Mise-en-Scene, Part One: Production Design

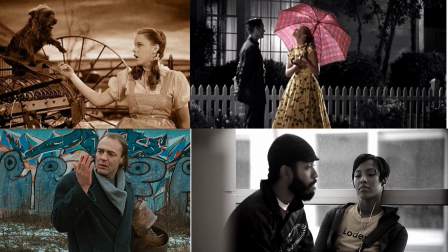[8:04]
In the case of both of these films, as in Pleasantville and Medicine for Melancholy, we see intersections between production design and cinematography,
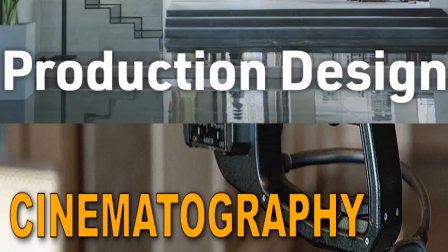[8:14]
as these symbolic and thematic uses of color in all four films depend not only on the colors chosen for the costumes and sets, but also the way that choices in the cinematography techniques used to film the movies affects the way that those colors show up on screen.
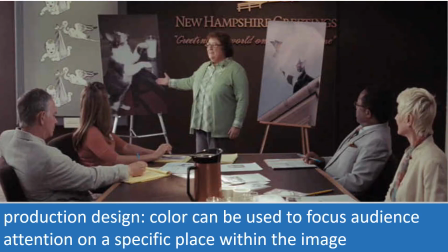[8:32]
Finally, when it comes to production design, color can be used to both draw and focus the audience's attention on a particular place, object, or person within the image. In this example from 500 Days of Summer, the furniture, decor, and props in the conference room,
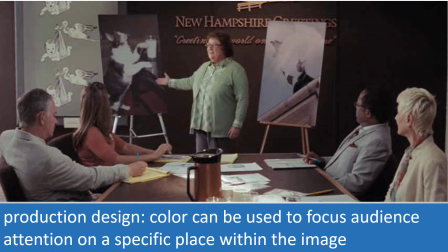[8:51]
as well as the costumes worn by the characters sitting around the table, are predominantly in shades of maroon, gray, and white. The woman standing at the head of the table stands out, not only because she is positioned in the center of the image, but also because her green shirt and sweater are the only variation in color.
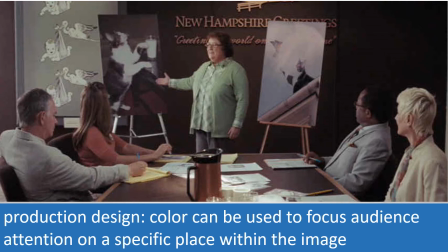[9:11]
When watching the film, our eyes will automatically go to her first because the color she is wearing makes her stand out from the rest of the content in the image.
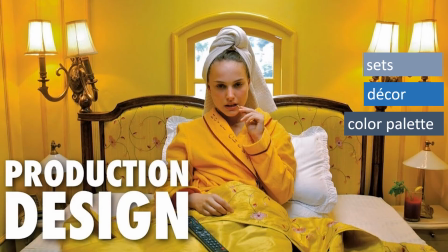[9:21]
I just mentioned the props in the previous image. The last part of production design for this set is the selection and placement of the props, the objects that the characters use or otherwise interact with. In this example, the props include the lollipop the woman is eating,
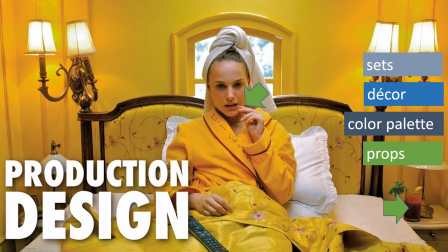[9:39]
her drink on the bedside table, and the remote for the TV that is on her lap.
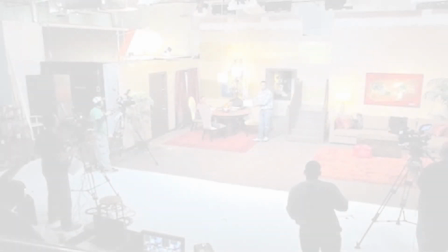[9:46]
All of these aspects of production design that we've been discussing,
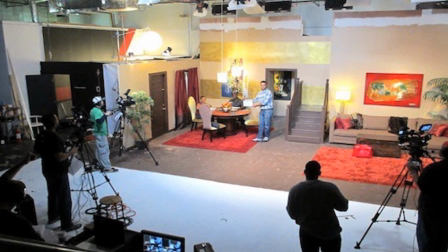[9:50]
set design, decor, props, and color palette, apply to all movies.
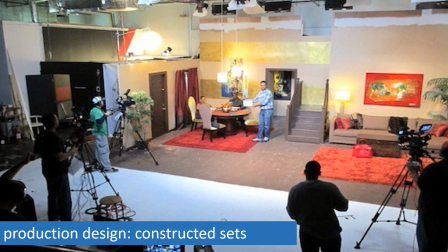[9:55]
They are used in scenes that are shot using sets that are entirely constructed on sound stages,
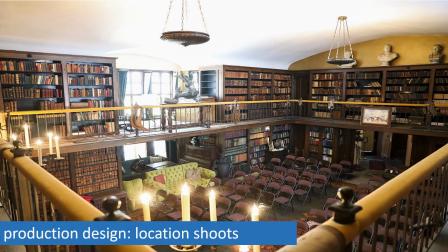[10:02]
as well as scenes that are shot on location using already existing real-world places. This image is from the interior of the Ames Mansion in Easton, Massachusetts, which was used to film the majority of the interior scenes
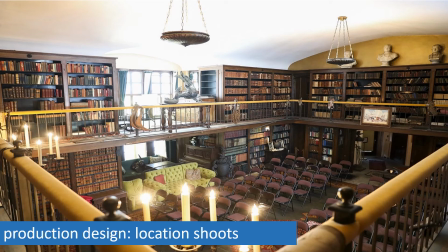[10:18]
in the home of the character of Harlan Thrombey in the movie Knives Out.
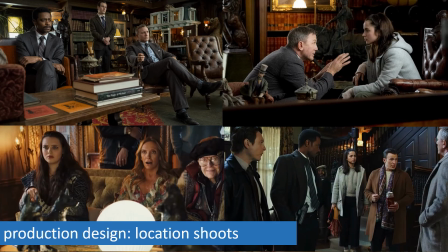[10:22]
The mansion was chosen as one of the locations for the film because the architecture fit the general look of what the filmmakers had in mind for what the house should look like. But that doesn't mean that they just showed up and started filming.
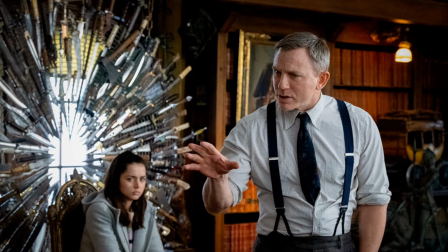[10:36]
The production designer for the film still planned out specific designs for each room in which they filmed, and props and decor, like this art piece made of knives, were brought in to reflect the personality, interests, and career of the character.
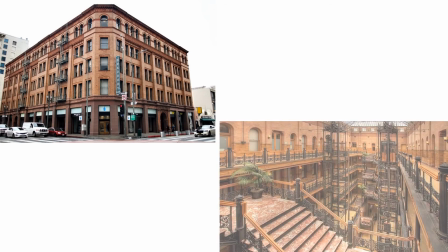[10:53]
Production design in the case of location shooting is a good illustration of how this element of mise-en-scène is used to create the world of the film.
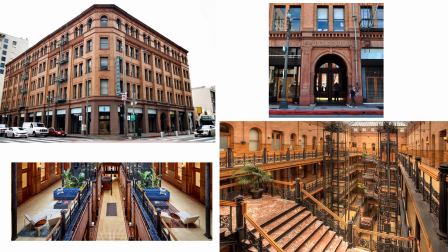[11:02]
This is the Bradbury Building in downtown Los Angeles. Originally constructed in 1893, it is one of the oldest architectural structures still standing in the city. Because of its distinctive architecture, it is also a popular location for filming,
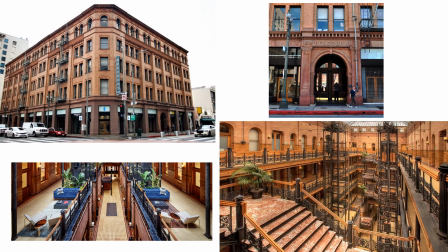[11:19]
and it has been used as a setting in hundreds of movies. This is what it looks like in real life, in which it is an office building.
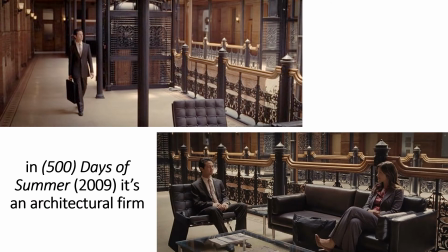[11:27]
This is what it looks like in 500 Days of Summer, in which it is an architectural firm.
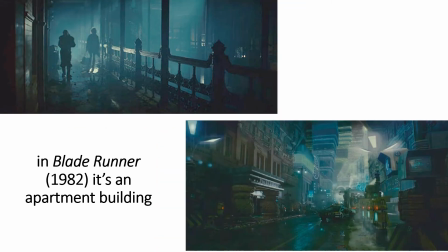[11:33]
This is what it looks like in Blade Runner, in which it is an apartment building.
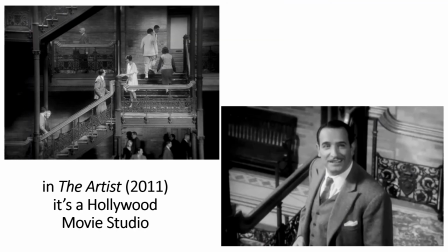[11:39]
And this is what it looks like in The Artist, in which it is a Hollywood movie studio.
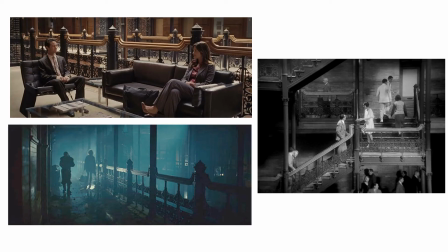[11:45]
In all three cases, it's the exact same space. In fact, in the two images on the left, it's literally the same place within the building. The camera is just placed further away in the shot on the bottom.